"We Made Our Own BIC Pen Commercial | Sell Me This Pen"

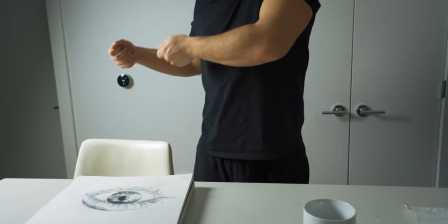(8:16)
We're gonna be here we're gonna be using the gimbal to go up from it and then around her neck to kind of transition into the next scene.
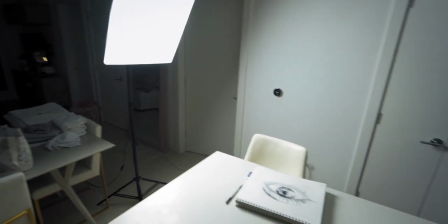(8:25)
All that we're using to light this scene is this light the softbox to kind of create once again that moody feel.
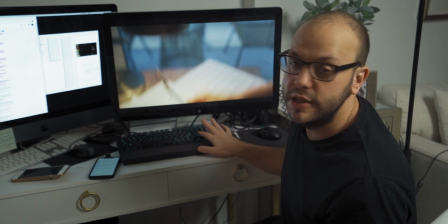(8:33)
To figure out our last shot we reversed our first shot and noticed that it looks pretty cool so that inspired us to change our ending a little.
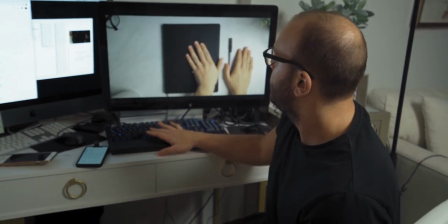(8:42)
We come out.
What would the world look like if we weren't afraid to?
And end it like that.
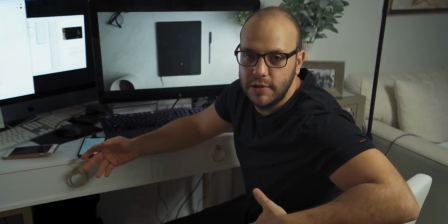(8:48)
We're in love with ending our things how we begin them. It's a book and get it?
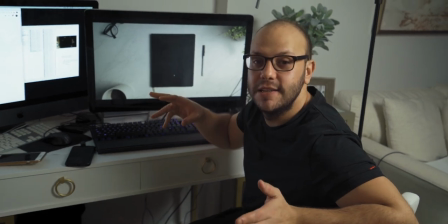(8:53)
It's a bookend. Same beginning, same ending. Last shot!
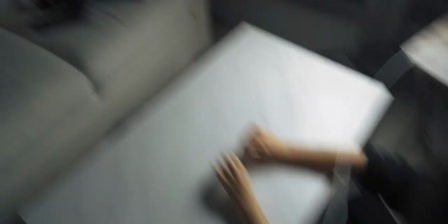(9:00)
We're in the 35 and the Gumball.
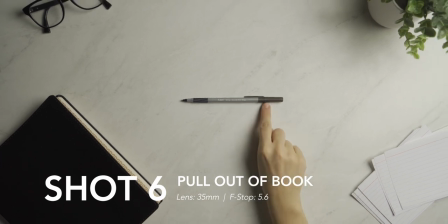(9:08)
I stink. Yeah. And we're finally done shooting. It was a lot of trial and error. I would say that the way that we really were able to get everything was by testing a million different ways failing at it. And then when something didn't work, we had to come up with really creative ways to make it work. So now we're going to go into editing and see what happens there.
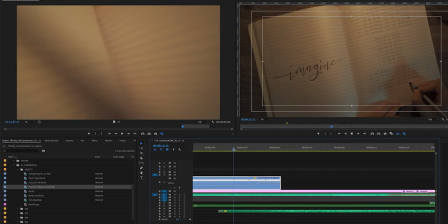(9:30)
Let's start editing. We started by plugging in the footage and then brought it over to After Effects to blend all the shots and their transitions.
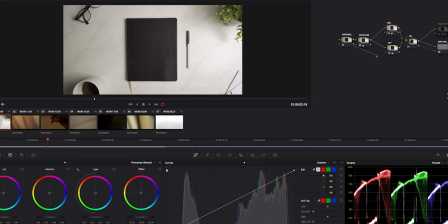(9:39)
The goal here is to make everything seamless and make it appear like one shot. Once that was done, we moved it over to coloring, adjusted everything and then...
Sell me this pen.
Voila.
What would you do if you weren't afraid?
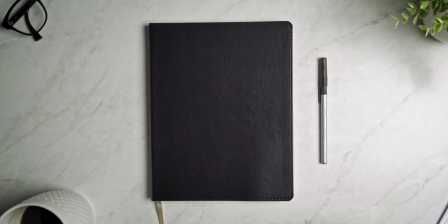(9:56) What if the thought of failure didn't exist? What if your wildest dreams could become reality?
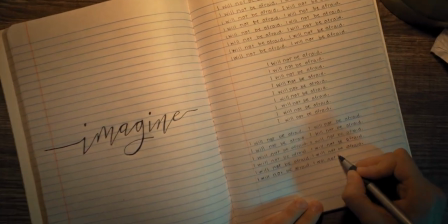(10:04) Just imagine, what if we weren't afraid to rewrite our stories,
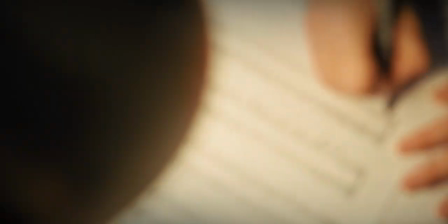(10:08) to draw outside the lines, to compose the songs inside our hearts?
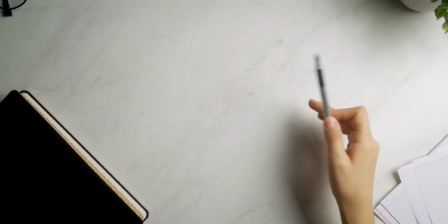(10:14) What would the world look like if we weren't afraid to create our own destiny?
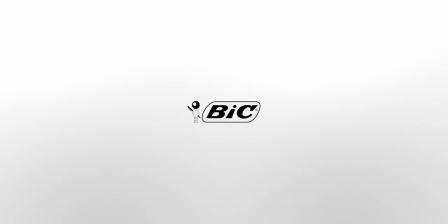And that was a pain commercial, or so we think. We tried. It just really reminded us that we didn't need the big budget and all the resources in the world in order to ultimately do what we wanted to do. And at the end of the day, all we want to do is create. So to answer the question, do we need the best tools in order to get the best results? You'll be the judge of that. Yeah. Let us know down below your thoughts, and we hope you tune in for the next one. So we're starting a movement to get this commercial out there. If you liked it or believe in it, let's start a hashtag. What should the hashtag be? Tip and Roy's Bic.